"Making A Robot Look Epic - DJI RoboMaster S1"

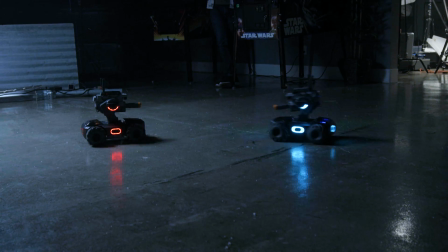[4:36]
We just wrapped filming the whole battle mode feature which we are stoked on and I won once again And we're taking it to the next level. So here we go So, day number two filming now. We filmed the battle mode stuff, day one.
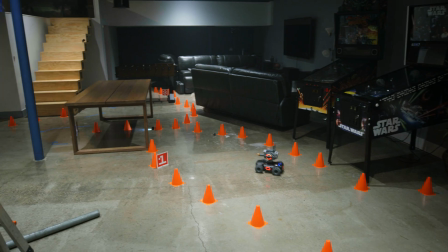[4:51]
Day two we're focused on the racing aspects. They can race each other, you can do time trials.
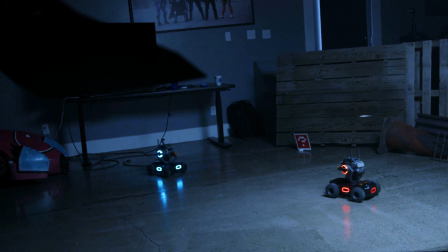[4:56]
Right now we wanna show time trials. We just wanna show, as you guys know, like we're creating the coolest commercial we can make with the resources that we have.
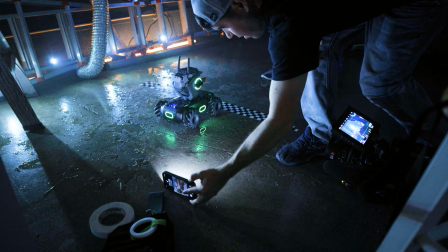[5:02]
We're finally getting the first shot in right now and this is just next level guys, cause the lighting looks so much better.
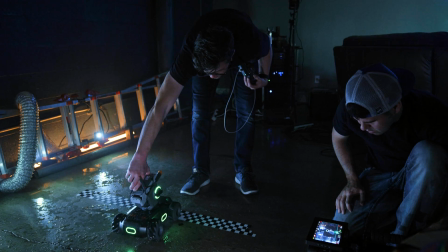[5:09]
We're doing a spin out shot, but we just wanna make sure, Zane has to hold it for it to actually spin out. Maybe it's been on his own but not as dramatic and not as long Now we're on the second location which
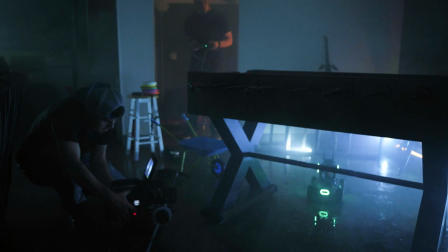[5:20]
is actually the first location and just by set dressing we have the same background But we moved to the foosball table We are now filming at location four which is actually location one two and three one two three and four So all within
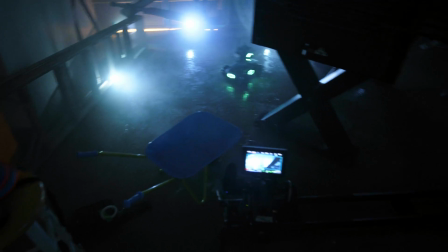[5:35]
the same area utilizing the space but making it look like it was filmed all somewhere completely different Our audience is used to cool,
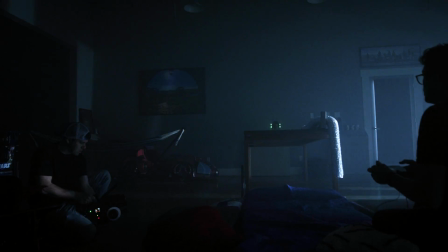[5:43]
crazy, extreme stuff, so let's do the extreme thing we can do by launching it off of a table. You gotta get a pretty slow motion shot.
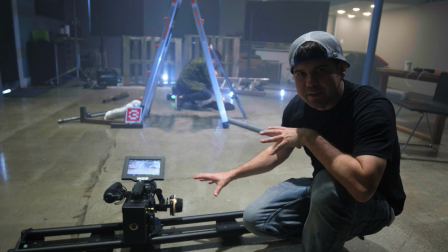[5:49]
We'll have someone in the back. We've got Jeff moving the light to make everything look super cinematic. Down here, we have the Syrup Magic Carpet, which is a slider we were using for all the low shots.
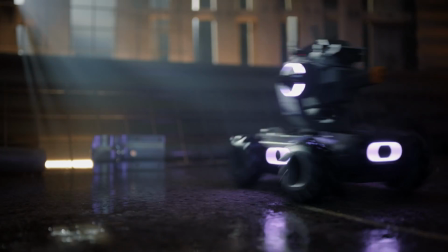[5:58]
The lower you can bring the camera with something moving fast, the more dramatic it's going to feel as well.
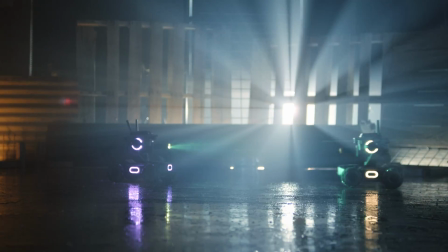[6:03]
Like, watch Fast and Furious movies.
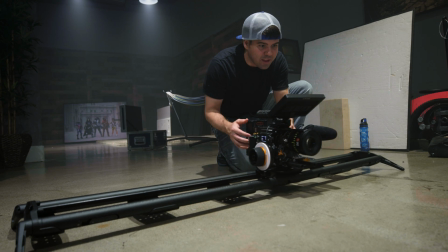[6:05]
You're not filming like high angles or something super low angles to make everything feel fast because when you have the camera close to the ground, You also have that perspective moving as well.
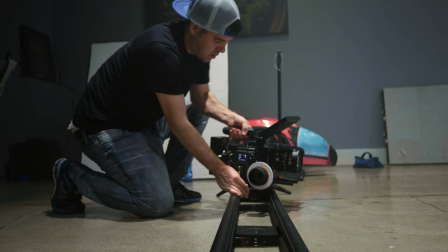[6:13]
So for this story,
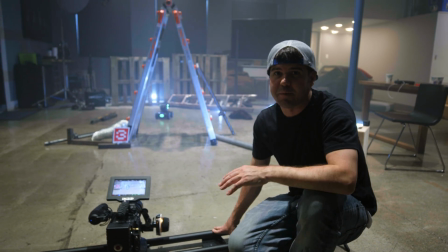[6:14]
we did the exact same thing where the camera is really low So if you guys are curious about the slider we used I'll have a link down below in the video description as well What excites me about this is not only the camera feature,
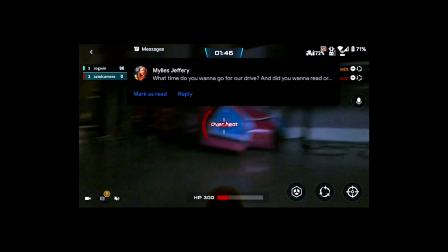[6:22]
but the fact that you can do a battle modes Mario Kart style and also time trials or races.
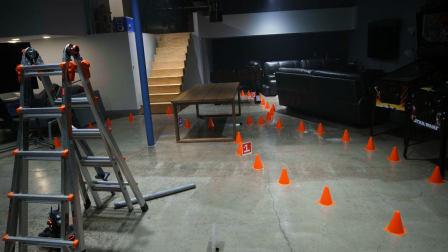[6:29]
Well actually see we have these right here throughout the course We have one through five.
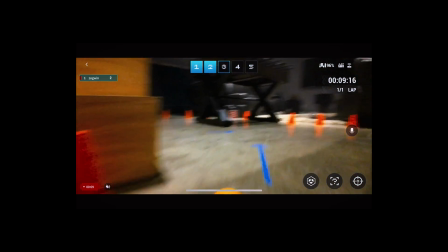[6:33]
So these are checkpoints each time the RoboMaster drives by it it recognizes that that's part of the course and then it checks it off.
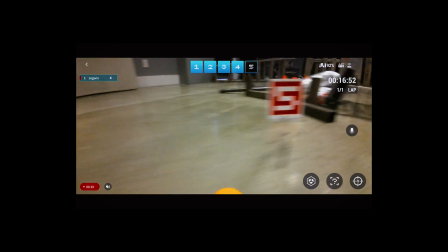[6:40]
Once the robot gets to the five, it instantly powers down and the race is complete. Now, let the games begin. It's gonna clean up on aisle six.
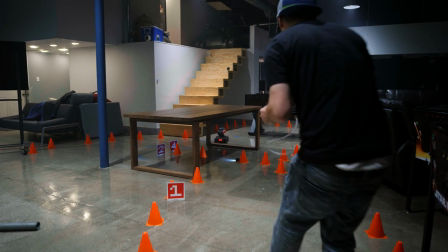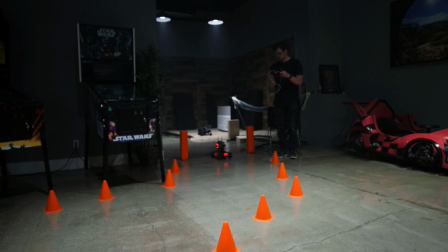[7:00]
That is our experience filming with the DJI RoboMaster S1.
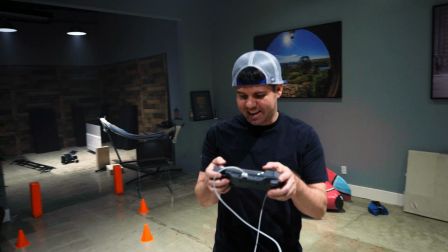[7:05]
Absolutely incredible experience.
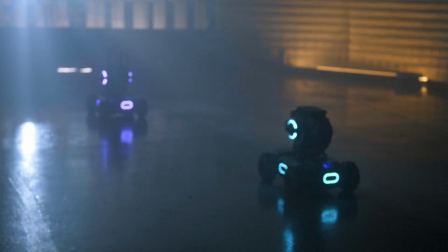[7:07]
We showed you guys the fun aspect of it, of actually building it, programming it, battling with it, and racing with it, and I lost all those times. But end of the day, we all had a blast, all had fun. This is a toy, yes, but I feel it is so much more.
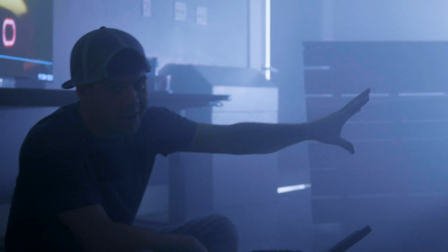[7:21]
I would definitely recommend it. It definitely is an incredible learning tool. If you have kids, they're going to love this.
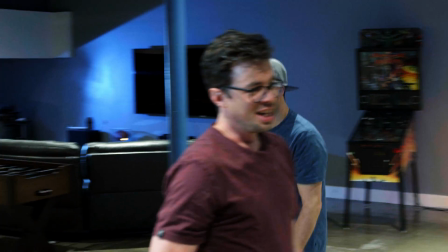[7:28]
If you're an adult, you're going to love this. I have full confidence.
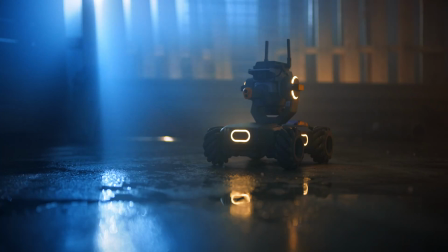[7:31]
I'll have a link down below in the video description for all the information if you're curious on the RoboMaster S1. Thank you guys so much for watching, over and out.
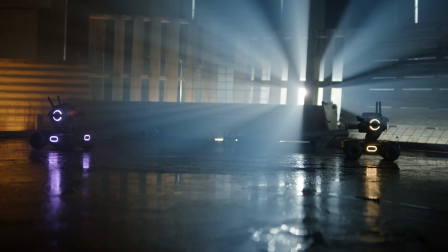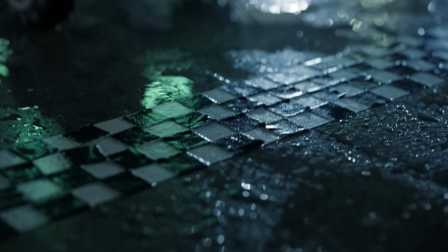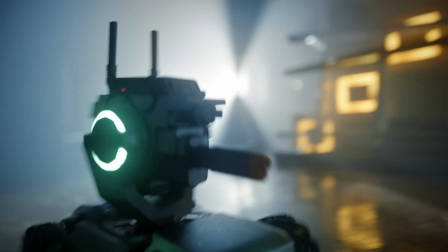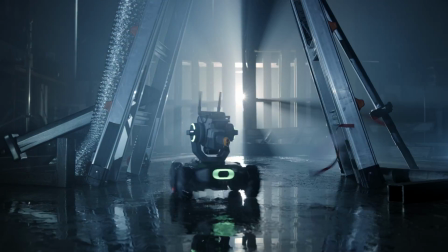That was our experience working with the RoboMaster S1. I'll have a link down below in the video description if you wanna know more about this incredible product. But we had an awesome, incredible challenge making this video happen because we're so used to filming everything outside. So thank you DJI for issuing out the challenge. Thank you so much for watching, over and out. Wasn't easy, was it? You were difficult to work with.
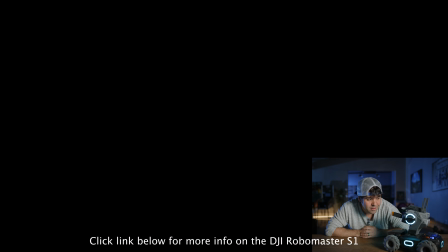[8:34]
very difficult to work with don't point that at me you know what it is